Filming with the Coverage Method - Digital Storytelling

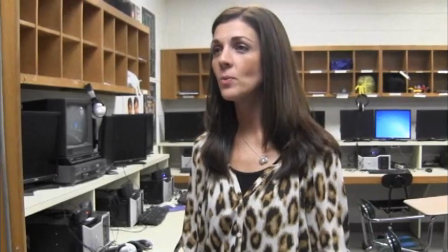8s Mike, there has got to be a better way that we can teach these kids how to edit using matching action.
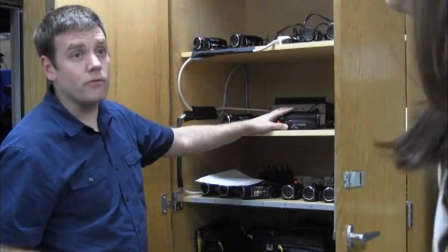13s I know, Jess. It's like we have to keep repeating the same information over and over. I know.
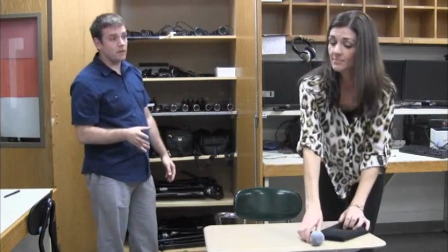21s Let's get Mark, and we can shoot a sample video, and we can use the footage. That's a good idea, Mike.
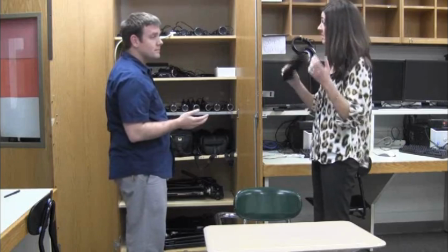26s Then we can show them how to use the different editing techniques, basically using the same raw footage.
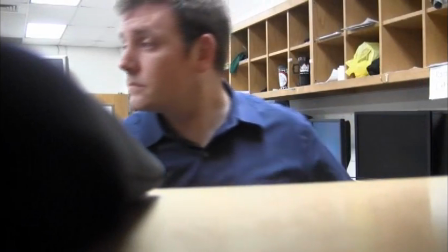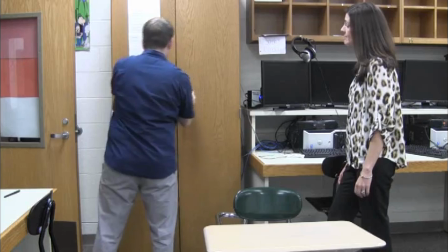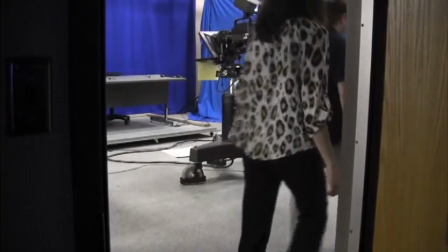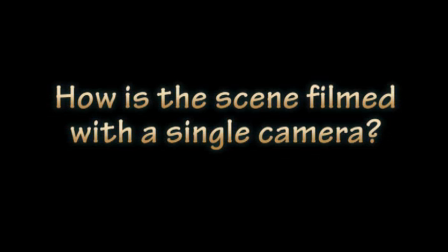45s
So what do you think? How is the scene filmed with a single camera? Did the actors freeze in their tracks?
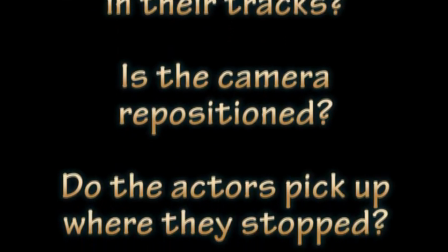52s
And is the camera then repositioned? And do the actors then pick up where they stopped each time the shot changes? Of course not. That would never ever work. Filmmakers use a technique called the coverage method to create continuity.
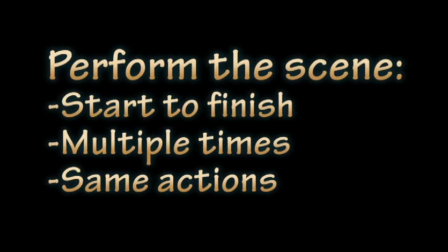64s
In the coverage method, actors perform the complete scene from start to finish multiple times. The actors must convey the exact same actions, emotions, and dialogue.
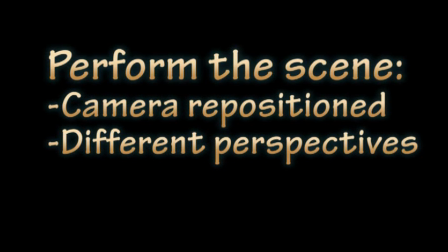75s
Each time the scene is filmed, the camera is repositioned on the various actors to capture different perspectives of the scene.
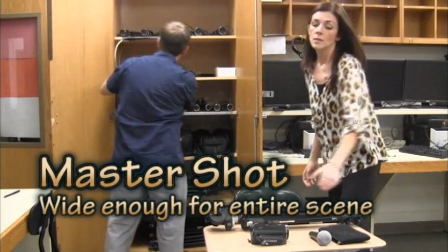83s Action.
The first shot is the master shot, which you're watching right now.
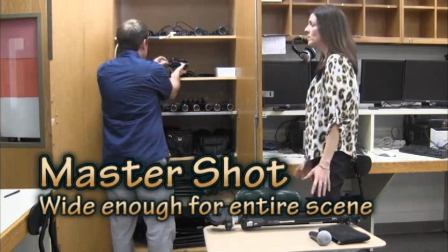88s
It's typically wide enough to show everything that happens in the scene from beginning to end.
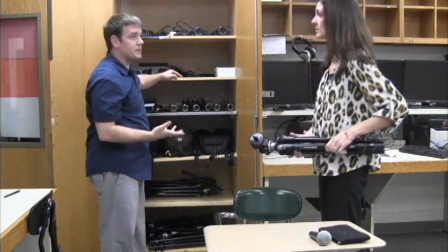93s I know, Jess. It's like we have to repeat the same information over and over.
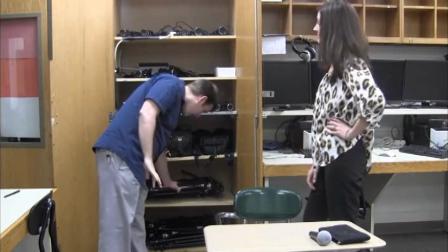98s
If scenes were only filmed from the master shot, it would be really boring,
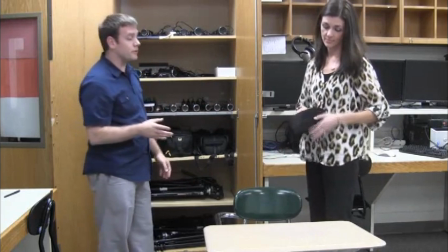103s
and the audience would never get close enough to characters to learn all of the important details.
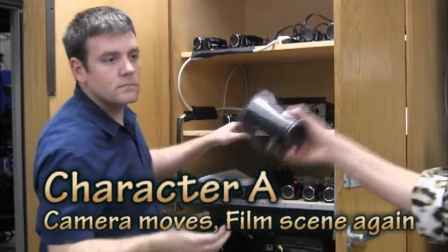110s Action.
So now in the coverage method, the camera and audio equipment are repositioned on character A, and the scene is filmed again.
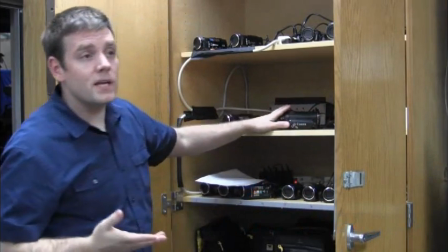118s
In this case, it's on a mid-shot.
I know, Jess. It's like we have to keep repeating the same information over and over.
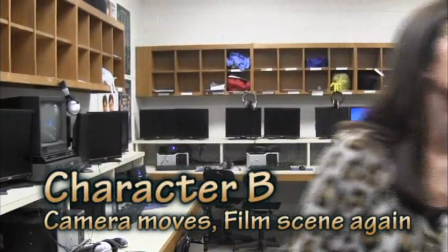126s Action.
Now, we reposition the camera and audio equipment again.
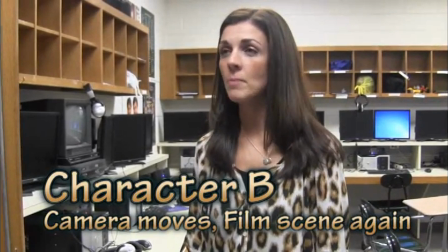132s
This time, the focus is on character B. The actors once again repeat the scene in the exact same way,
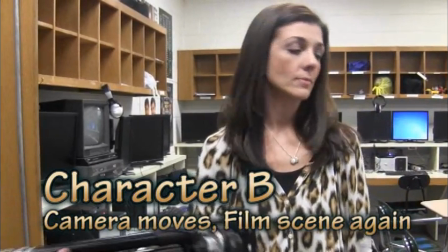138s
and it's important to know that character A performs behind the camera too.
I know.
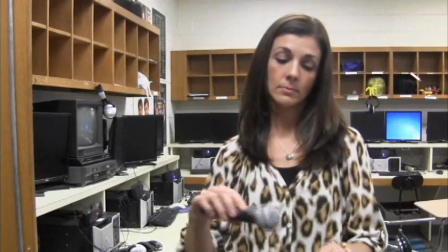143s We should get Mark and shoot a sample video.
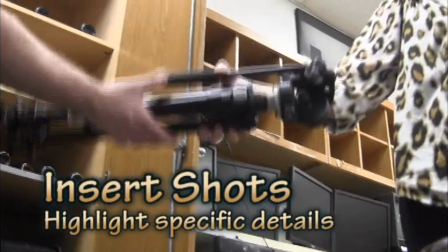148s Action.
Now it's time for the little details, which are called insert shots.
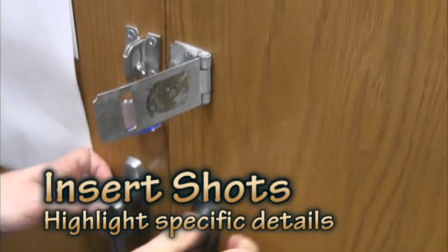153s
For these, we don't film the entire scene, just the small snippets that we want to bring attention to and highlight in the edit.
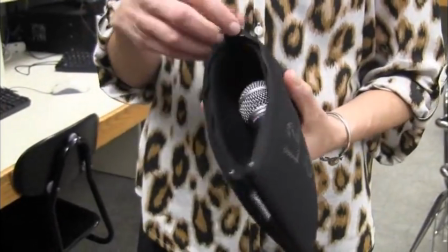159s
For example, we filmed an insert shot of a teacher's hand putting a microphone away.
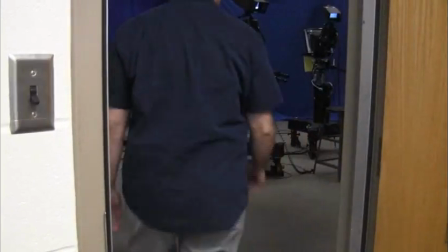164s
We also filmed an insert shot of the hand on the light switch, and again, the action is performed exactly the same way as it is in the other shots.
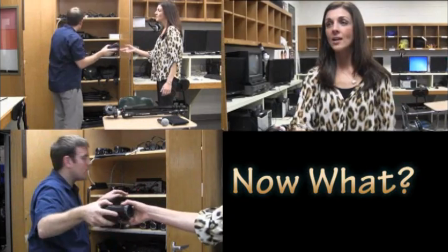172s Cut!
Now, how do we put this all together in the edit? We generally start with the master shot, and then match action from the other shots.
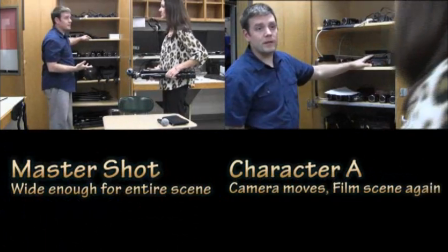180s
Perhaps the editor cuts to the close-up of character A. Look at the two shots side by side.
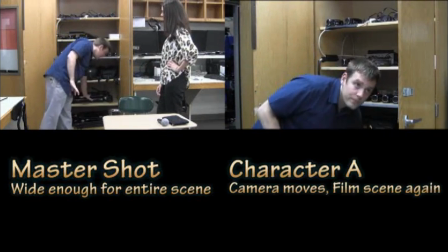186s
The editor matches the action in the shots exactly, so the viewer never notices the cuts.
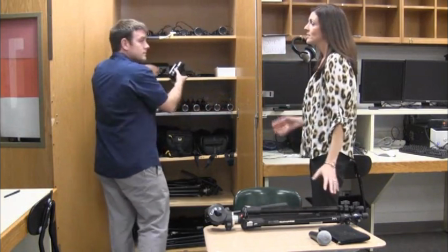191s
This is how they look edited together.
Mike, there has got to be a better way that we can teach these kids how to edit using matching action.
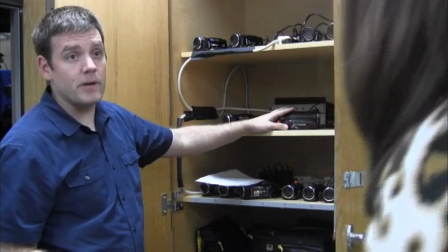199s I know, Jess. It's like we have to keep repeating the same information over and over.
Now let's add an insert shot.
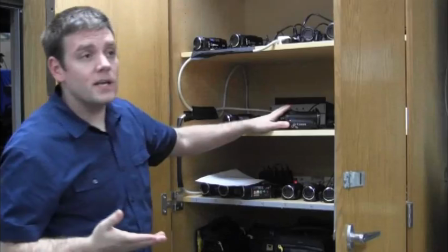205s
Take a look at the shots side by side.
It's like we have to keep repeating the same information over and over.
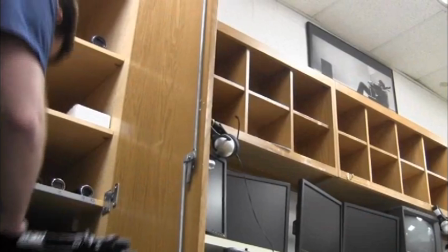211s
When edited, the flow seamlessly happens from one shot to the next.
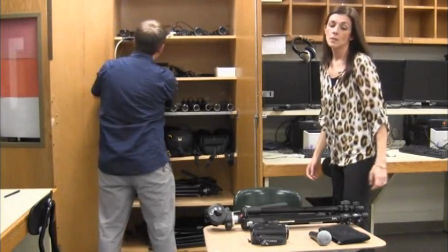219s
Finally, when we look at the completed edit, we can see how the scene is created.
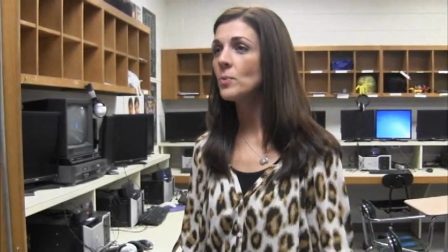223s Mike, there has got to be a better way that we can teach these kids how to edit using matching action.
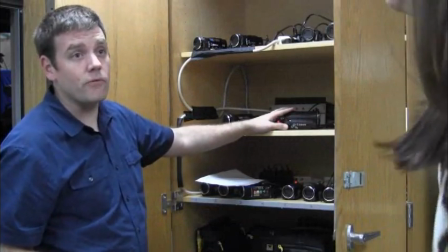228s I know, Jess. It's like we have to keep repeating the same information over and over. I know.
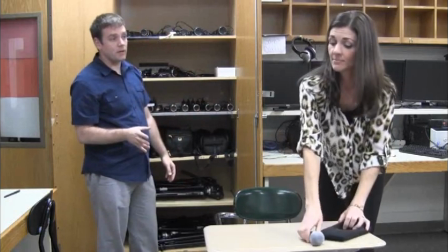236s Let's get Mark, and we can shoot a sample video, and we can use the footage. That's a good idea, Mike.
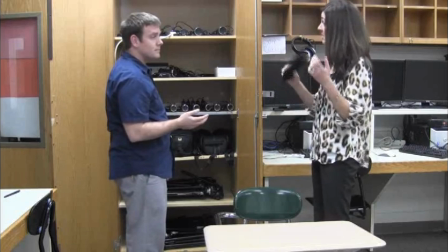242s Then we can show them how to use the different editing techniques, basically using the same raw footage.
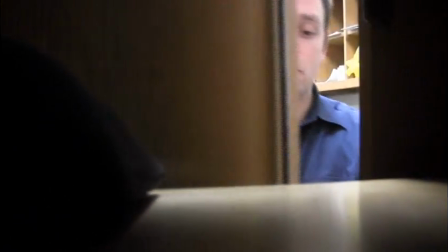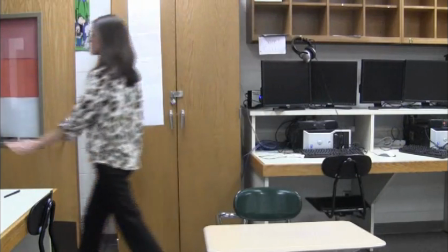255s
You can do it too.